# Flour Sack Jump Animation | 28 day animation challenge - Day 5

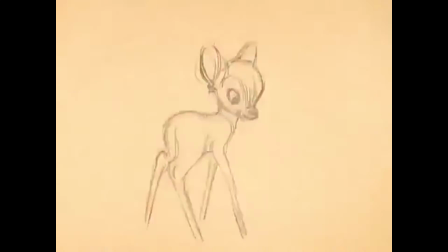[0:00]
See if you can spot the flour sack animation on Bambi in this. Did you catch it? It's right here. Could you do this? Can you bring a flour sack to life? It's a classic test, one that some of the best animators in the world had to pass, like old legends at Disney. Now, a lot of student animators haven't even done it before. Today, let's find out what you can do with a flour sack jump in day 5 of the 28-day animation challenge. So why are we animating a flour sack instead of a avatar jump or a kung fu move? Yeah. It's allowing us to animate human-like movements with a much more simple character. It's really easing us into the harder animations that are just around the corner. And it leaves no room to hide. There's no cool-looking rig, smear frame, prop, or moving camera to just cover up our shortcomings, right?
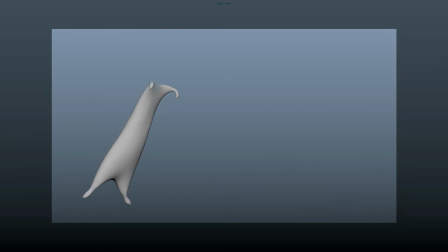[0:58]
With the flour sack, all our animation skills are put on display front and center. How well do we know the principles? How much do we absorb the challenges that came before this? Either this is gonna look good, either this is gonna look entertaining even, if we're lucky, or it's not.
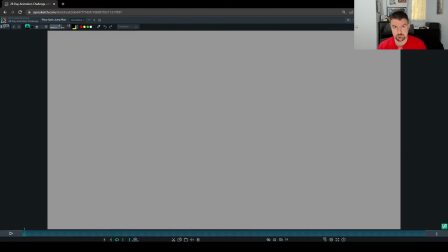[1:15]
So let's jump in. All right, so let's make a game plan for this flour sack jump.
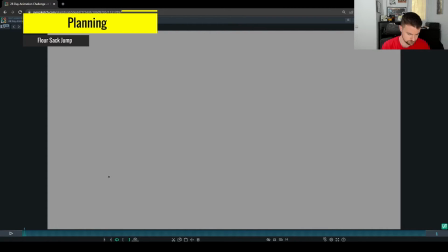[1:20]
I'm in Sync Sketch here to do some 2D planning, just kind of 2D rough animating, thumbnailing, that kind of thing all together. So we're gonna have a flour sack kind of hop over. I'm just gonna go ahead and start doing my best here to rough out drawing a flour sack.
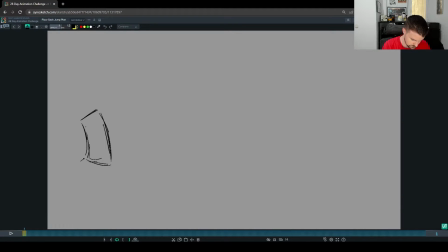[1:38]
I've never actually drawn a flour sack, so this will be interesting. The little feet there. I'm gonna try to draw it kind of like an angle, so it's kind of rotated like this. I'm gonna start him kind of more alert, more upright,
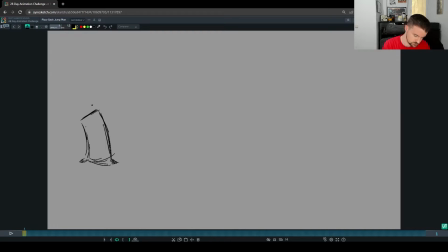[1:55]
so that's why I'm kind of going with this kind of posture where he's a little bit more stretched here. And get these like tassels on the ends,
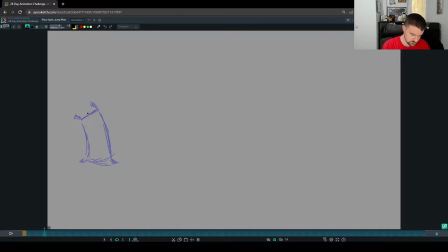[2:10]
and then I'm gonna want to hold that so we can see this for several frames. So it'll be important to have the 2 keys to hold this. I'm gonna have it maybe just slightly easing out to get ready to come down.
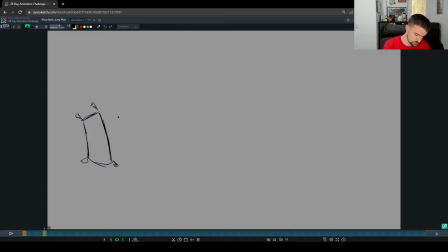[2:32]
Yeah, to get ready to come down to get his anticipation for the jump. So we got like a 5 frame hold here, really rough. And then he's gonna come down.
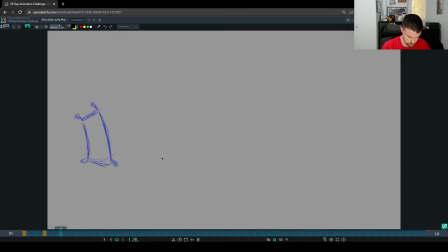[2:47]
How many frames gonna need? Go with, let's go with 3.
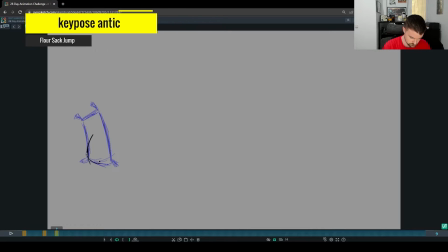[2:54]
And I'm going to then squash him and kind of curl him over here.
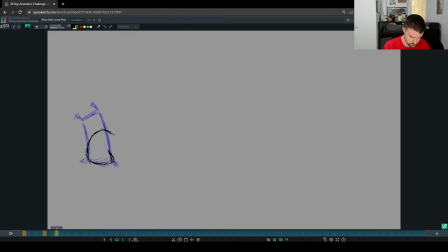Probably something along these lines. Really kind of crunching on this end.
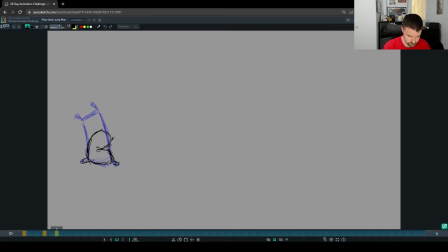[3:15]
And he's got his feet still there. There's those tassels, and you can have maybe these come forward. I'm not sure what I'm going to do with them just yet.
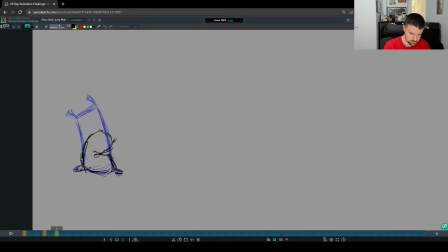[3:30]
We could have them back, almost like he's like they're still catching up. We'll see.
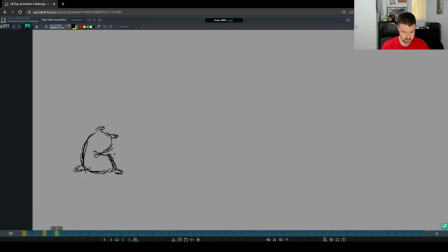[3:44]
Kind of thinking about them like arms, and also like a way to kind of show where the character's looking. And then we're gonna need to take off here. So we're gonna need a stretch.
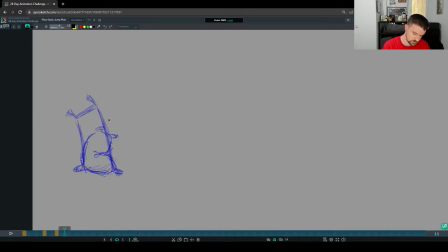[4:02]
I'm gonna, this foot being furthest back, that'll come up first.
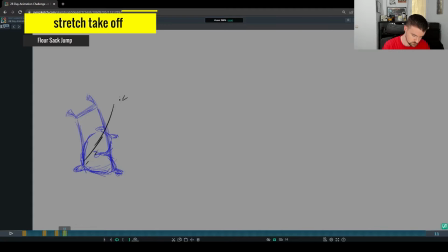[4:09]
We're gonna go with a stretch here. Probably pretty big. Peeling off the ground. This foot will be the last to come off since it's further forward.
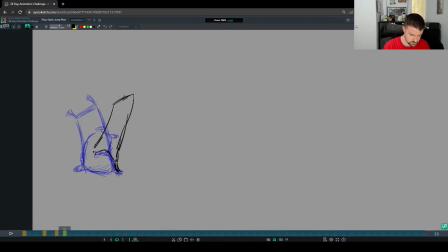[4:29]
And maybe this part is already kind of up. And these tassels are probably dragging behind these ends of the flour sacks. I don't even know if tassel is the correct verbiage.
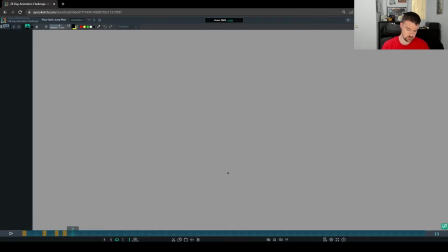[4:49]
So stretch, alert, squash, stretch, and then I'll give, say, 4 frames to get to the top of the jump.
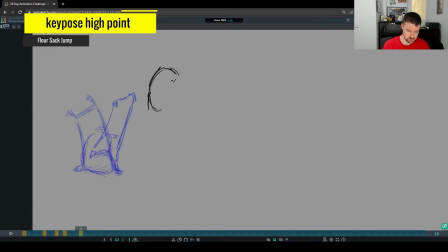[5:01]
And we're gonna go ahead, just for some extra shape change, we're gonna go ahead and do another squash here at the top, giving us this kind of curvature here.
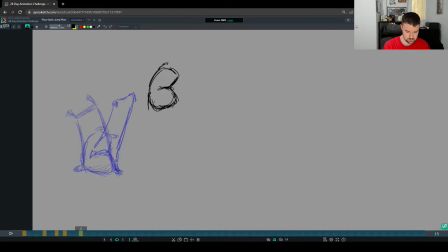[5:21]
And I'm gonna go ahead and flop the tassels forward. That could all change. Now this leg coming up first is probably gonna twist first, so I'm imagining that that'll be maybe
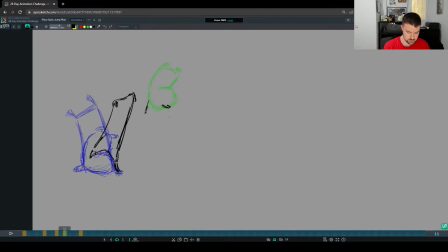[5:39]
like halfway forward, as this is maybe this leg is still back and kind of twisting. Whoops, drawn that on the wrong frame.
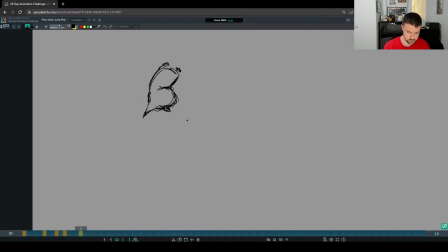[6:01]
And then there's a tassel foot here. Delete that. Right, so now hopefully you can start to kind of envision what's happening there. We're, going back to what we know about a bouncing ball, where we want to get up into the air quickly,
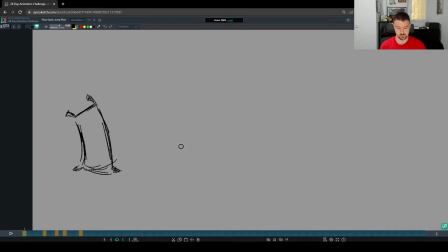[6:20]
and we want to have the shape change, and we're applying what we've learned about the overlap from the ball and tail animation, that squirrel animation challenge that we did. And then on the way down, I'm going to have another stretch.
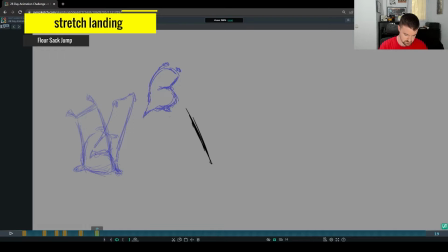[6:38]
It's going to be this leading leg that's going to reach down first. Maybe for silhouette, I can put the foot out here, kind of tassels dragging back, and then it's kind of like a heel and toe. And
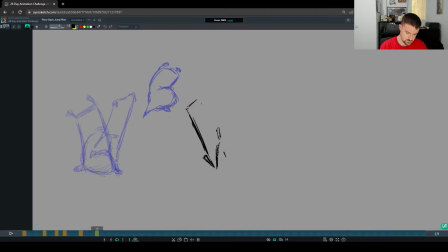[7:01]
maybe I can do something like this. I'm trying to go for that angle because he's kind of jumping up, and then, he's rotating a little bit as he does so, right? And then
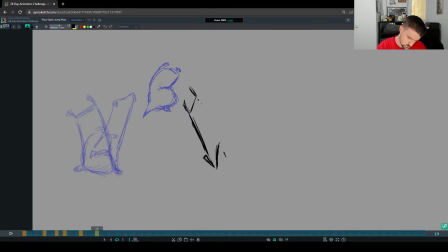something like that. Maybe this is supposed to be a little further down to reach.
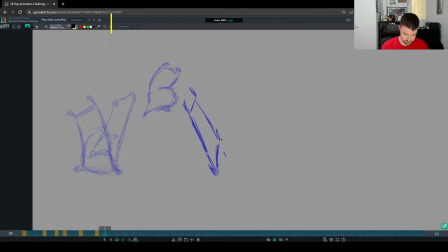[7:37]
And then a couple frames to come down again into that squash. And the foot will flatten out.
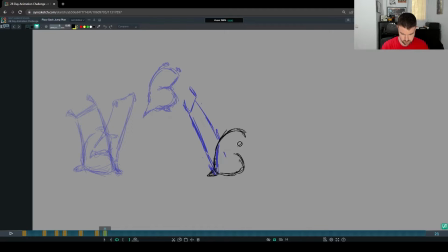[7:53]
And we're gonna try to make him pretty pudgy here. And we'll have that other foot come down, and it'll probably be overlapping maybe a bit
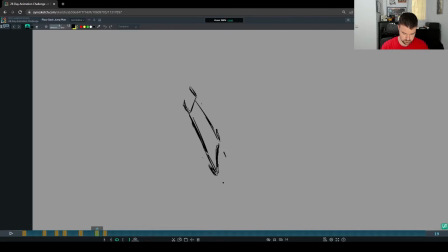[8:13]
compared to the other one.